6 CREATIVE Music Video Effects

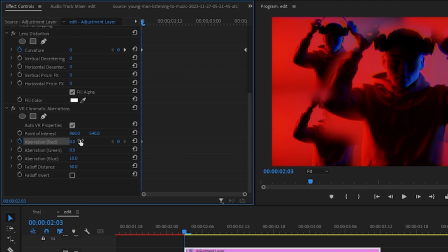494s
And since this clip has a lot of reds, I'm going to keyframe the aberration red values from 0 to -100,
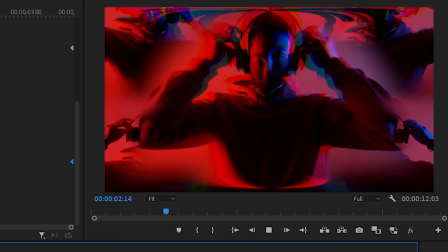501s
which will help make our transition more disorienting.
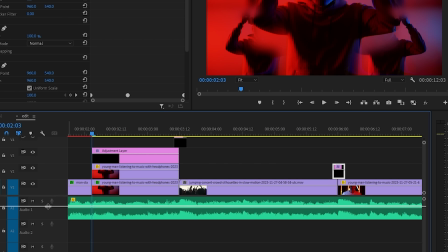505s
To finish up the transition, let's copy over this beat impact effect we created earlier and place it right at the scene switch, and this is how it looks. On to our next psychedelic inspired effect is the echo effect. This is also known as the double exposure effect or the drunk effect. The effect that we, imagine that we see if we're a little bit tipsy. The first method to achieve this is by using the echo effect in Premiere Pro.
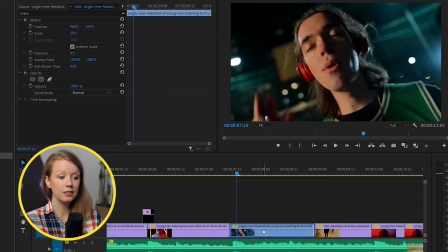533s
Let's drag it onto our footage and suddenly everything will look brighter.
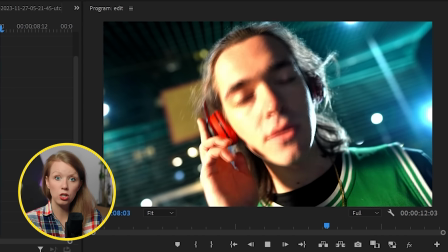536s
And that's because it's basically placing in a duplicate of the same footage on top, but with a slight time shift. Let's make this time shift more noticeable. Now by default, it's set to less than a second.
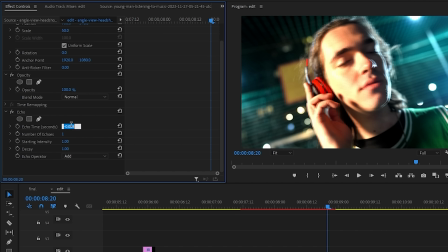549s
How about 2 seconds instead?
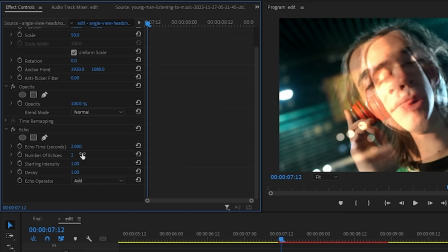551s
Now you can clearly see the echo, and you can even add some more echoes by bumping up this parameter, but I'm going to stick with 1. Next, I'm going to lower the intensity so it's not as bright, but if it's still too bright for your footage,
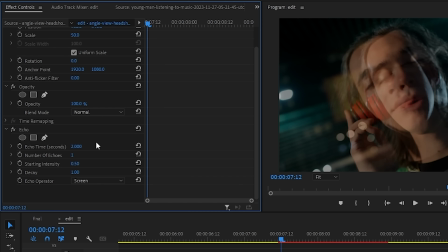564s
you can change the echo operator to screen. And this is pretty much like changing a blend mode.
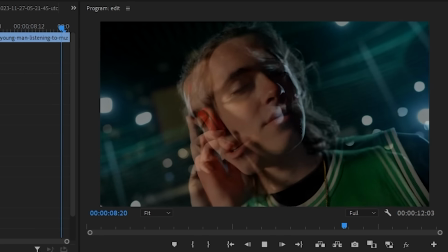570s
This is what it looks like. This other method is a bit harder, but you get more control.
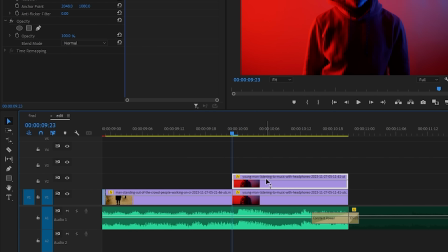576s
Let's start by duplicating the footage here, and let's place it on top. Under Effect Controls, Opacity, change the blend mode to Overlay.
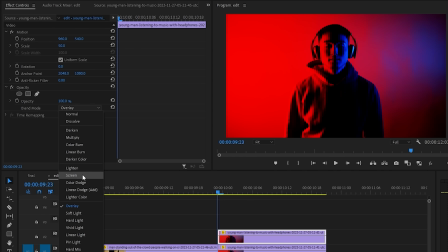583s
If this doesn't look good with your footage, try something else like Hard Light or Screen.
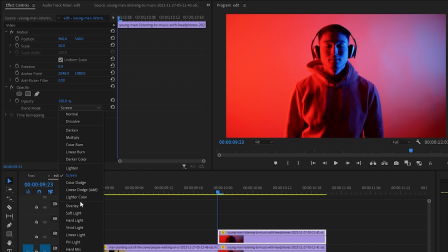589s
To get the same result as the echo effect we used earlier,
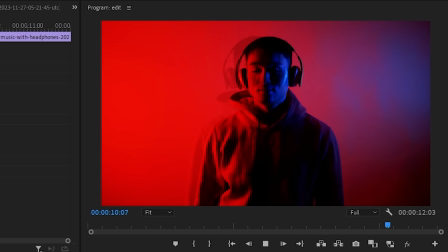592s
you can move this top clip in the timeline so it doesn't line up But for this particular shot, I want to clone our subject.
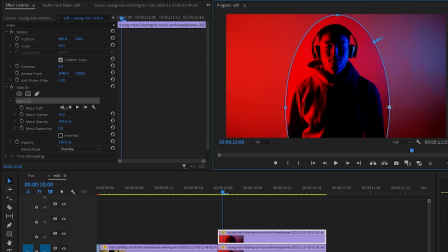601s
To do that, select the top layer, add a circle mask to isolate the subject, and then just move him over to the right.
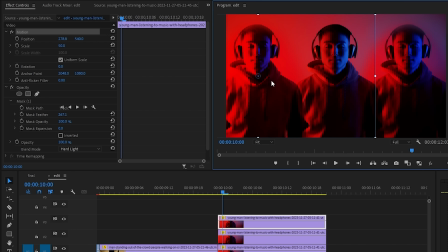608s
Then let's duplicate this layer and move him to the left to get a 3-person clone. Let's take a look. Overlaying something on top of your footage might sound like a simple trick, but it's all about your creativity.
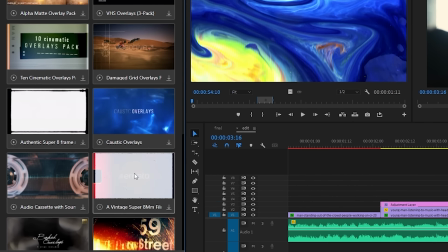622s
Now, it could be as simple as grabbing some Super 8 film overlays from Envato and placing it on top of everything,
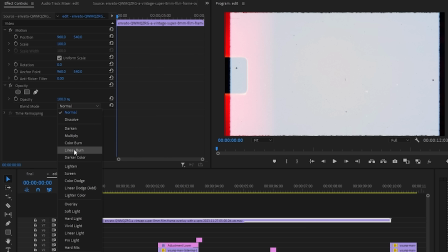629s
and then changing the blend mode to multiply to see through the white areas.
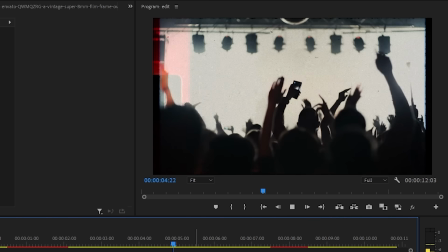634s
And bam, you get this vintage look. Or we could do something more creative.
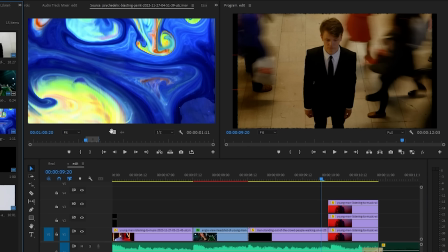638s
Like, for example, I have this footage of some paint placed on top of another footage.
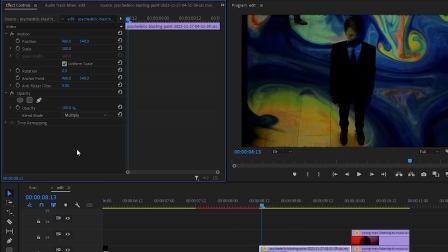644s
If I just change the blending mode to screen or multiply, it won't look quite nice yet.
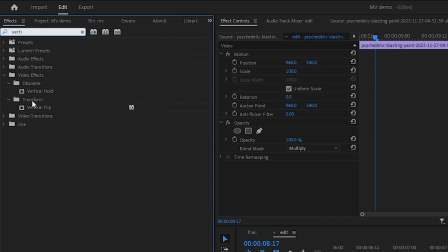651s
First, I want to add a vertical flip to the paint layer so this see-through
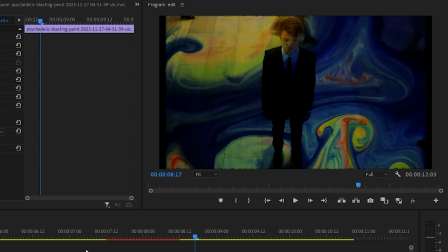655s
circle part of the paint reveals his head instead of his legs.
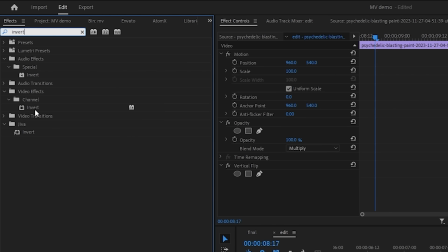660s
Now I'm going to add the invert effect to make his face the only thing that's being covered up, so our subject can feel more mysterious.
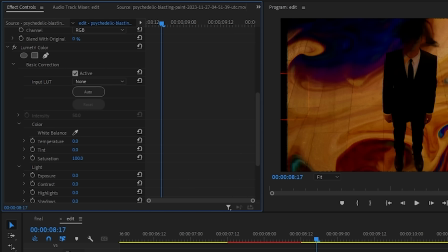669s
Now finally, I'm going to add lumetri color to make the paint more orange, and let's see the final result. Now with all of the effects combined, I put them together for a short little music video clip. Let's take a look.
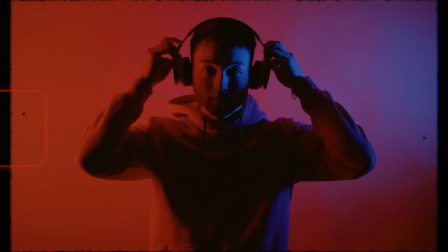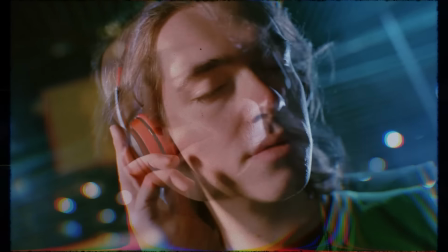Now, music is great. That's not a hot take, but great music paired with great visuals, now that's an experience. With all these different effects, you can make your music video even greater when you use the right effect at the right time. So go out there, stay creative, and keep creating better video with Gal. See you next time. Bye.